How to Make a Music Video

I've always been fascinated with magic tricks. I've always enjoyed entertaining people.
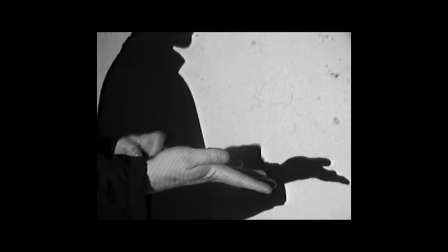36s
I always liked the idea that you can take an object and do something out of the ordinary with it.
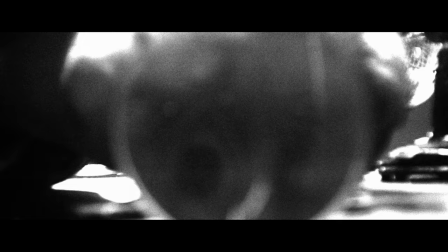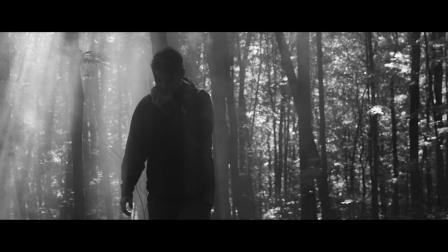52s
Filmmaking is a lot like a magic trick. The screen is the stage.
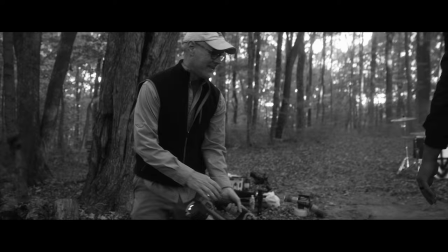58s
The director is, I guess, the magician.
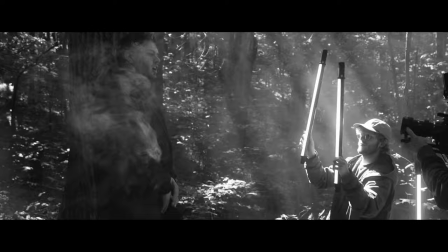62s
There are many lovely assistants that help misdirect and aid in the illusion.
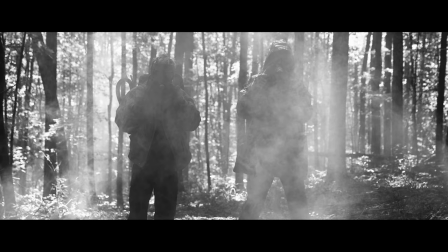71s
With magic and with filmmaking,
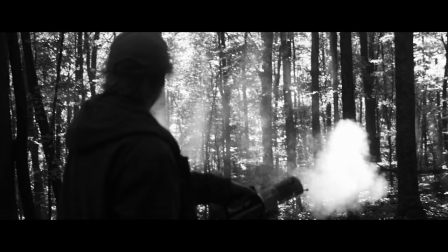74s
you have the opportunity to take the audience on a ride and have the potential to bring wonder to their lives.
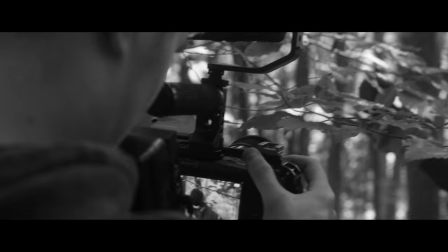82s
The potential to. Today we're going to specifically be talking about music videos.
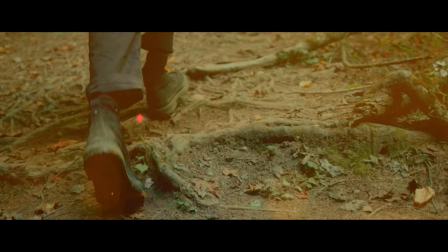88s
I want to give you a few pointers that will help you set yourself up for success. Let's begin. There are several different stages or steps that you're going to want to take when prepping and filming and editing a music video. The main music video I want to look at is the Inverted Force music video by JD. one of the first stages is a stage I'd like to call
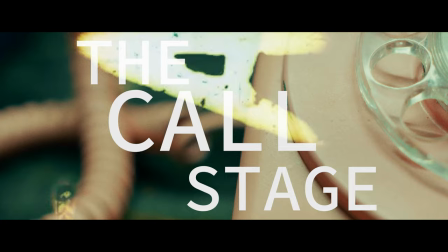119s
the call stage so this stage is where you will
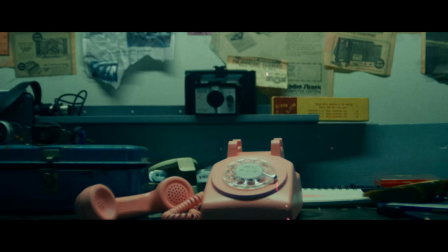123s
talk with the artists that you're making a music video for just get their ideas as
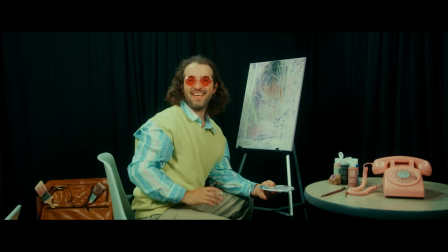128s
far as concepts and visuals that they see within the lyrics
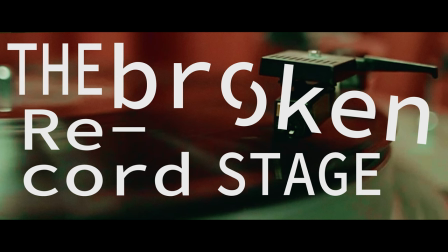133s
that brings us to the next stage the broken record stage the
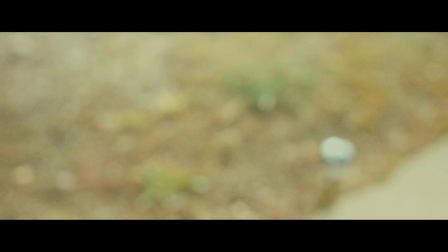139s
The broken record stage is simply listening to the song over
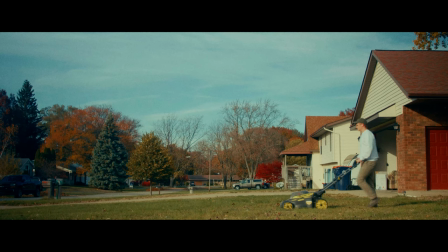145s
and over and over again and become super familiar with it.
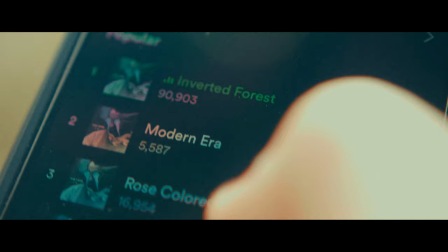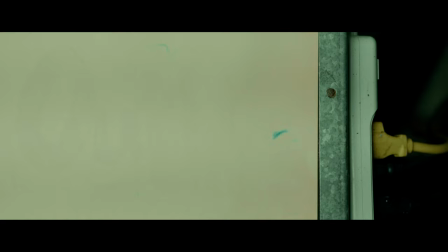164s
You're going to want to make notes on specific visuals that you hear with songs beyond what the artist has really expressed that they would like to see.
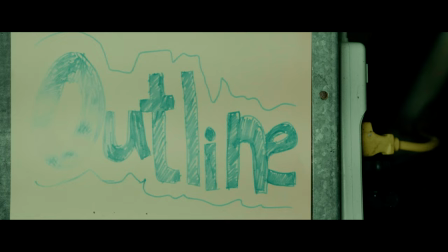172s
The next stage is really the outline stage. so open up
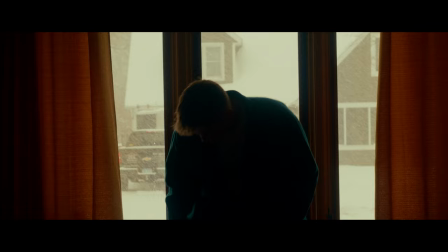178s
a google doc or old school just pen and paper have the music close by where you can listen to it listen and then pause write down at
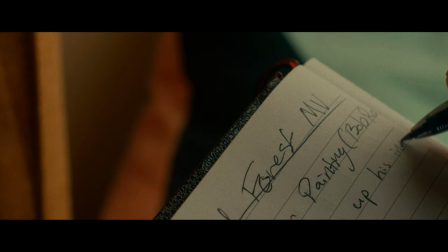190s
this point in the song this is going to happen to start off listen to it
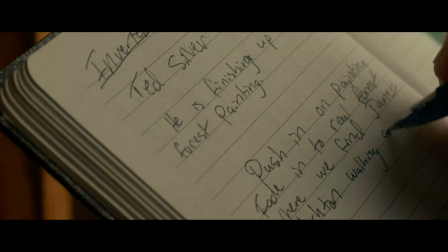195s
a little more oh okay i know what's going to happen here write it down next point next point keep doing that until you've gone through the entire music video. The character of Ted Silver, we had him in, you know,
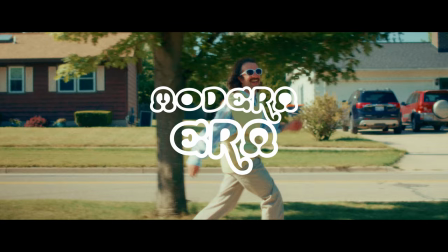209s
very vaguely in the Rose-Colored Lenses music video, and then very heavily featured in the Modern Era music video,
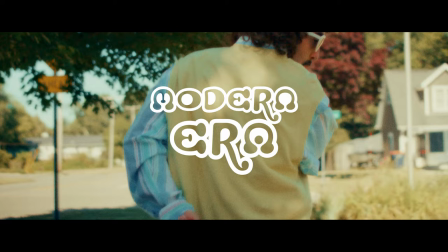215s
so it only made sense to bring him back for the Inverted Forest music video. So we were still working on the outline of Modern Era and had the idea for Inverted Forest.
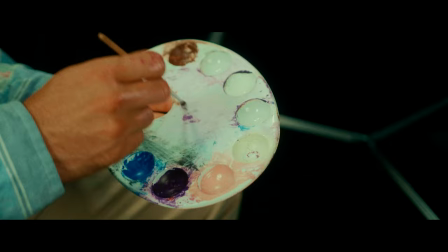226s
One of the first ideas was, What if the forest was inside of a painting by Ted Silver?
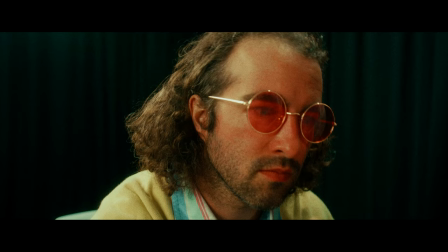231s
And what if he could manipulate the painting and then inside the world, it would alter things as well? That essentially was a starting point. And so we knew that he was going to paint the inverted forest and that that would be the start of the inverted forest music video.
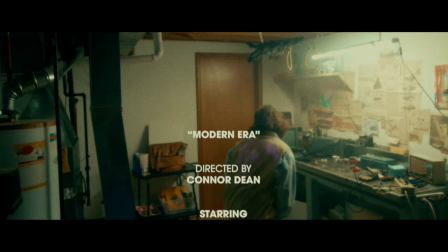249s
So when we were working on Modern Era, we decided at the end, the last shot would be to have him walk out with a set of
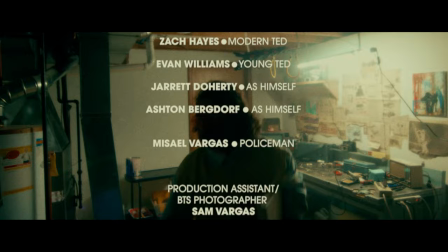257s
paintbrushes and some canvases so that it would smoothly transition into the next music video.
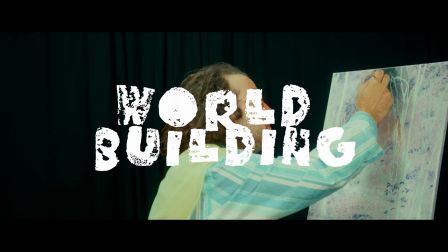263s
That was something that we did that is world building.